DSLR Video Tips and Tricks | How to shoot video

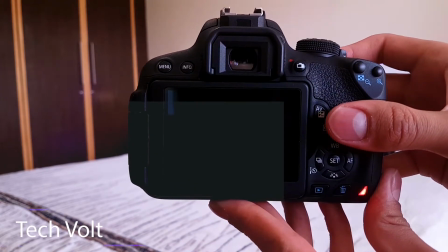0s
What's up guys, TechFault here. So you shoot video on your DSLR camera and your footage isn't coming out the way you expected.
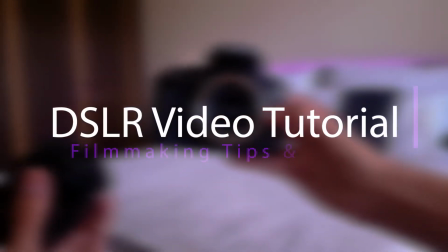7s
Today I'm going to show you my best tips and tricks for shooting videos with DSLR cameras.
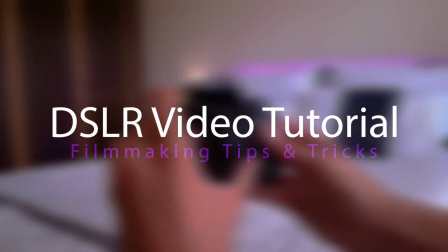13s
So let's get right into it.
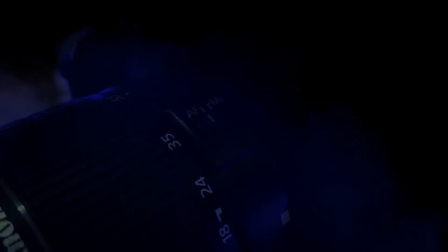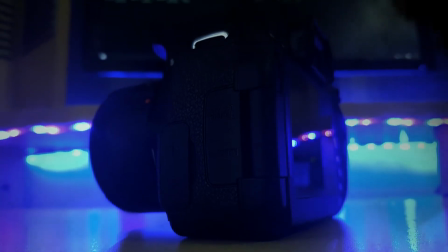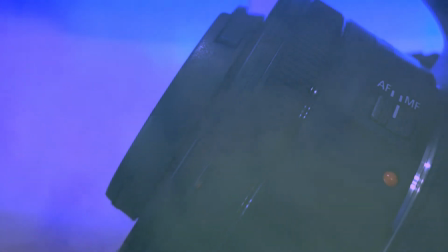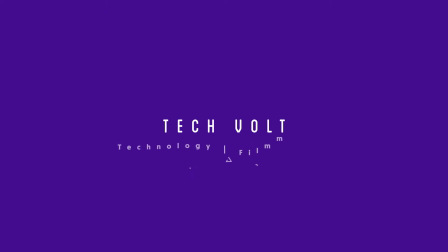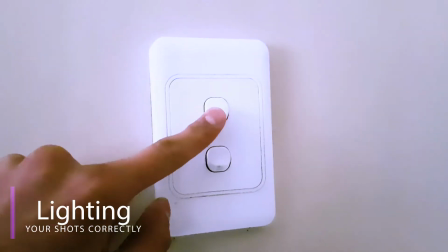34s
The most important factor when it comes to videography is lighting. Now, as you've seen from the title of the video, this video is for beginners,
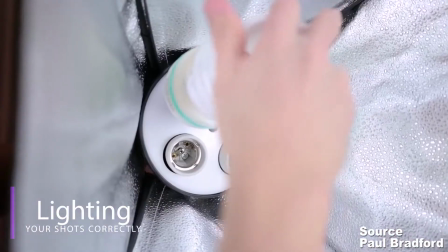43s
and I know you're not going to splash thousands of dollars on fancy lighting setups if you're just getting into videography.
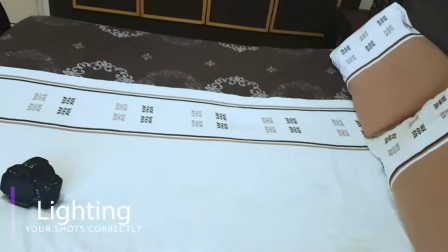48s
Using sunlight to light up your shots can produce really stunning footage. The best time to film with natural sunlight is at sunrise and at dawn.
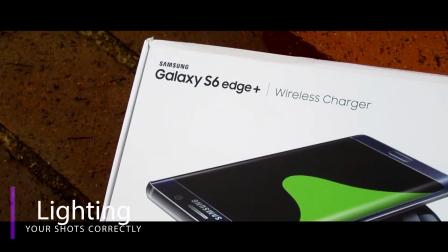57s
The sunlight is really nice and soft at these times of the day and make your colors in your video pop.
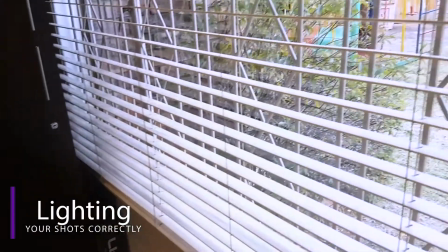62s
The trick to getting this right is the positioning of your camera.
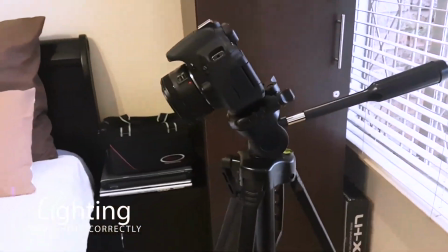66s
I recommend filming by a window and placing the object you want to film facing the light source.
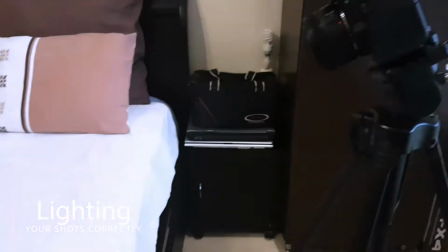71s
So I'm going to show you how correctly lighting your video makes such a big difference to your footage.
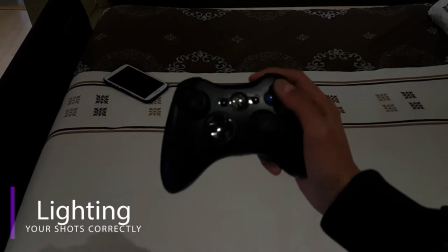76s
This is a shot of my Xbox controller taken in the corner of my room, and here's the exact same controller in the same room,
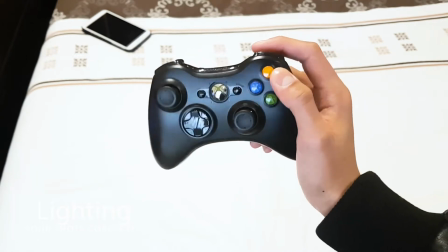83s
the difference being I took out the time to reposition my camera properly in the second shot.
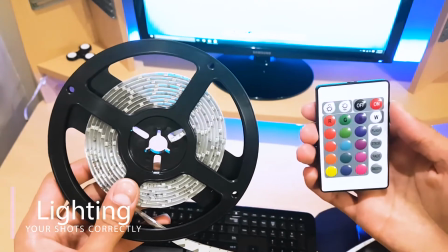88s
Another tip regarding lighting is to add some color to spice up your shots.
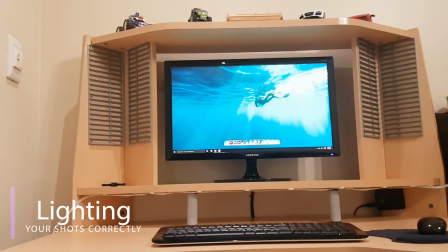93s
No one wants to see your ultimate gaming setup that looks like this.
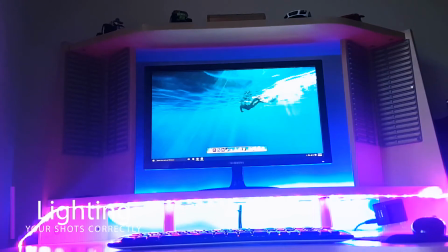99s
Just adding some color to it and suddenly we're all interested in your gaming setup.
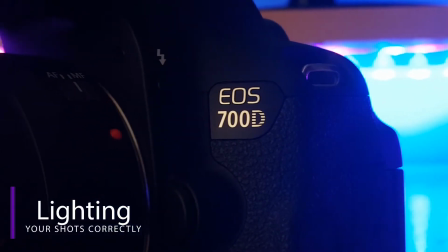103s
The human brain is attracted to certain color hues, so take advantage of that.
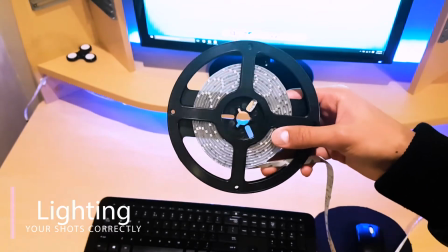108s
One way of adding color to your shots is with these cheap LED lights you can grab off Amazon, link in the description.
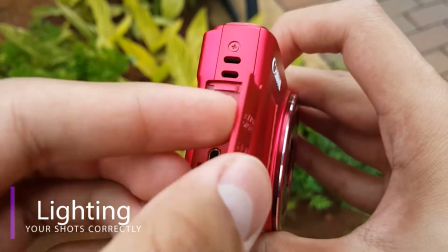114s
And if you're on a strict budget, then film in areas that have colorful backgrounds to give some life to your shots.
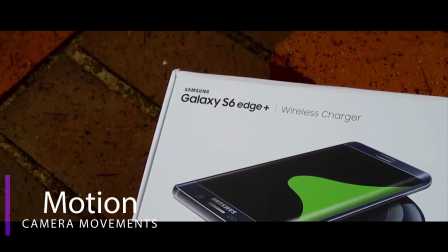121s
Moving on to my second tip. Motion. I see lots of people that shoot video ignore the fact that video is all about motion.
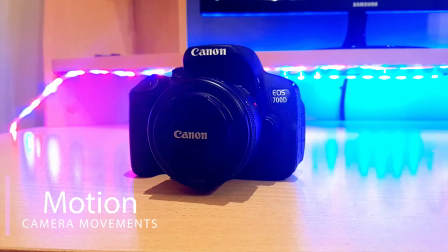129s
Having static shots like this in your video is guaranteed to lose the attention of the person that's watching your video.
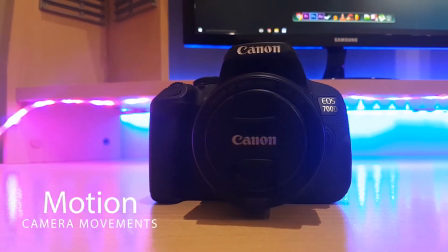135s
It might be the most subtle movements, but it helps to get your idea across.
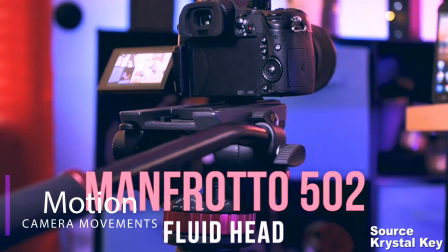140s
Now, I can already picture those people complaining that they don't own expensive Manfrotto tripods and fluid heads to get smooth pens and tills.
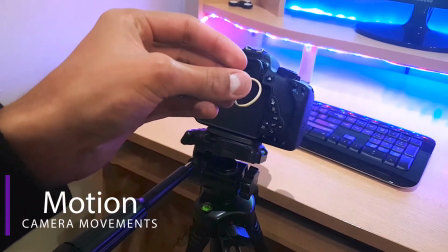148s
Well, with a cheap photo tripod, an inexpensive rubber band, and some practice, you can produce some really stunning results.
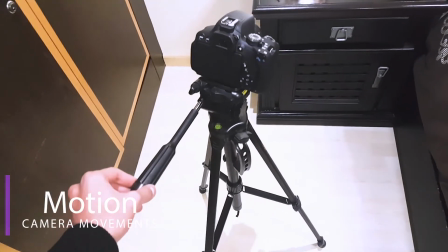155s
To add some excitement to your shots, you can rock the tripod on two legs to create a very dramatic crane-like shot.
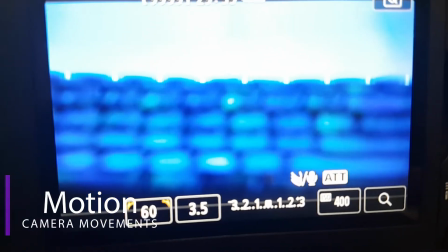162s
A pro tip I got here is to set your focus point on the subject before you start the pushes and pulls to ensure your subject is not blurry.
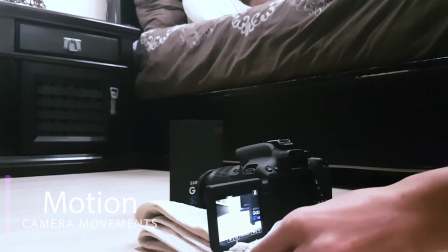169s
If you want a dolly-like shot, then place your camera on a folded-up towel and slide it across a flat surface like a table.
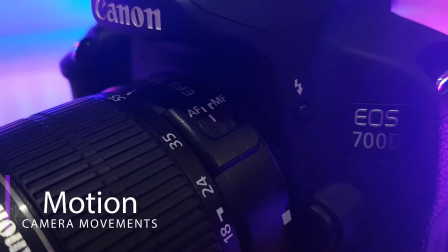177s
I would recommend that you use a wide-angle lens to emphasize the effect even more.
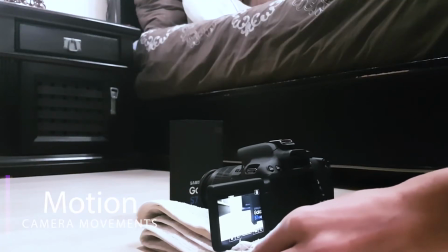182s
Once you've mastered it, it gives a very professional look to your footage.
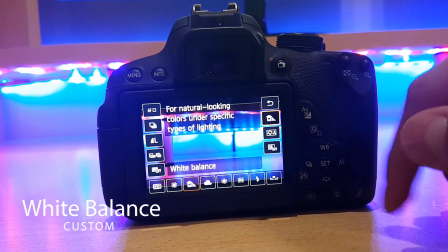185s
My third tip is to take advantage of your camera's ability to manually set the white balance.
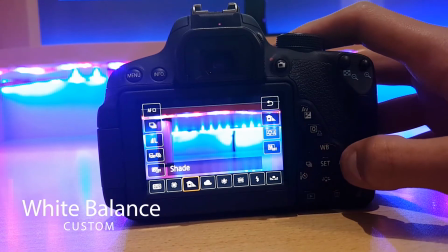191s
For those that don't know, white balance is how your camera perceives the color white and judges other colors accordingly.
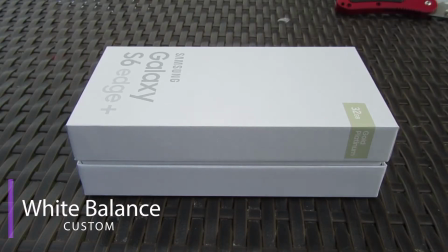197s
When I started off producing videos,
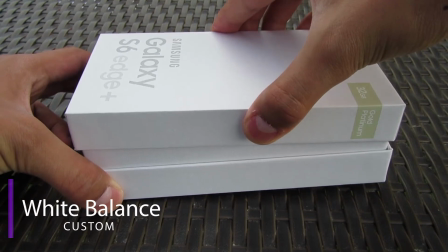199s
I used to shoot gigabytes of footage only to realize later on that all my footage was either too cold or way too warm.
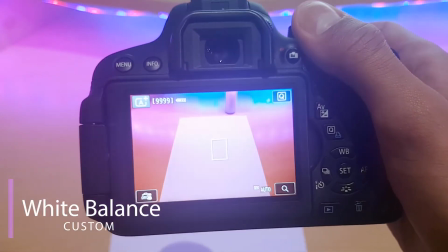207s
To set a custom white balance, take a photo of a blank white page and then go into your white balance settings and choose custom.
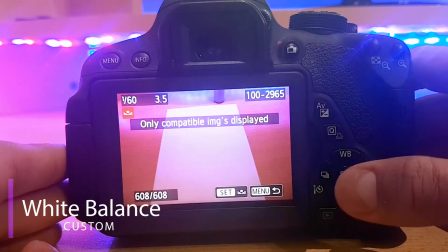215s
Then select the picture you just took.
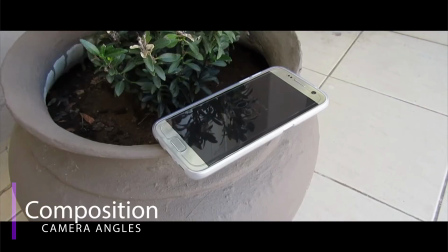221s
My fourth tip is composing your shot correctly. Framing your subject correctly can make a huge difference to the overall look of your video.
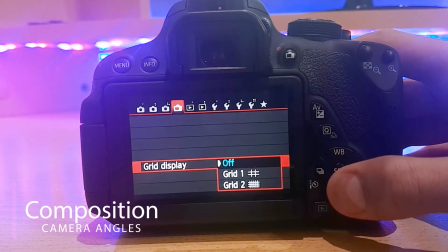230s
All DSLR cameras have an option to switch on grid lines.
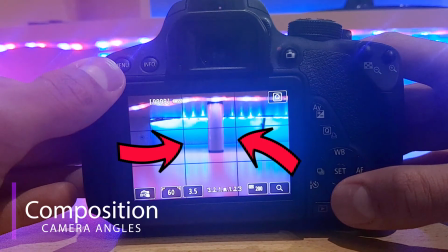234s
Aligning your subject with one of these lines can create a much more visually appealing shot.
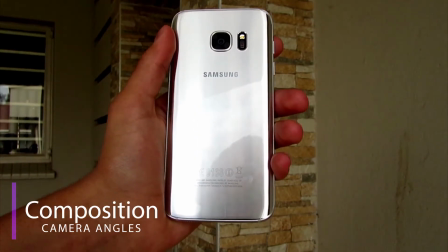239s
The aim is to portray everyday objects from unique perspectives that we usually wouldn't think about.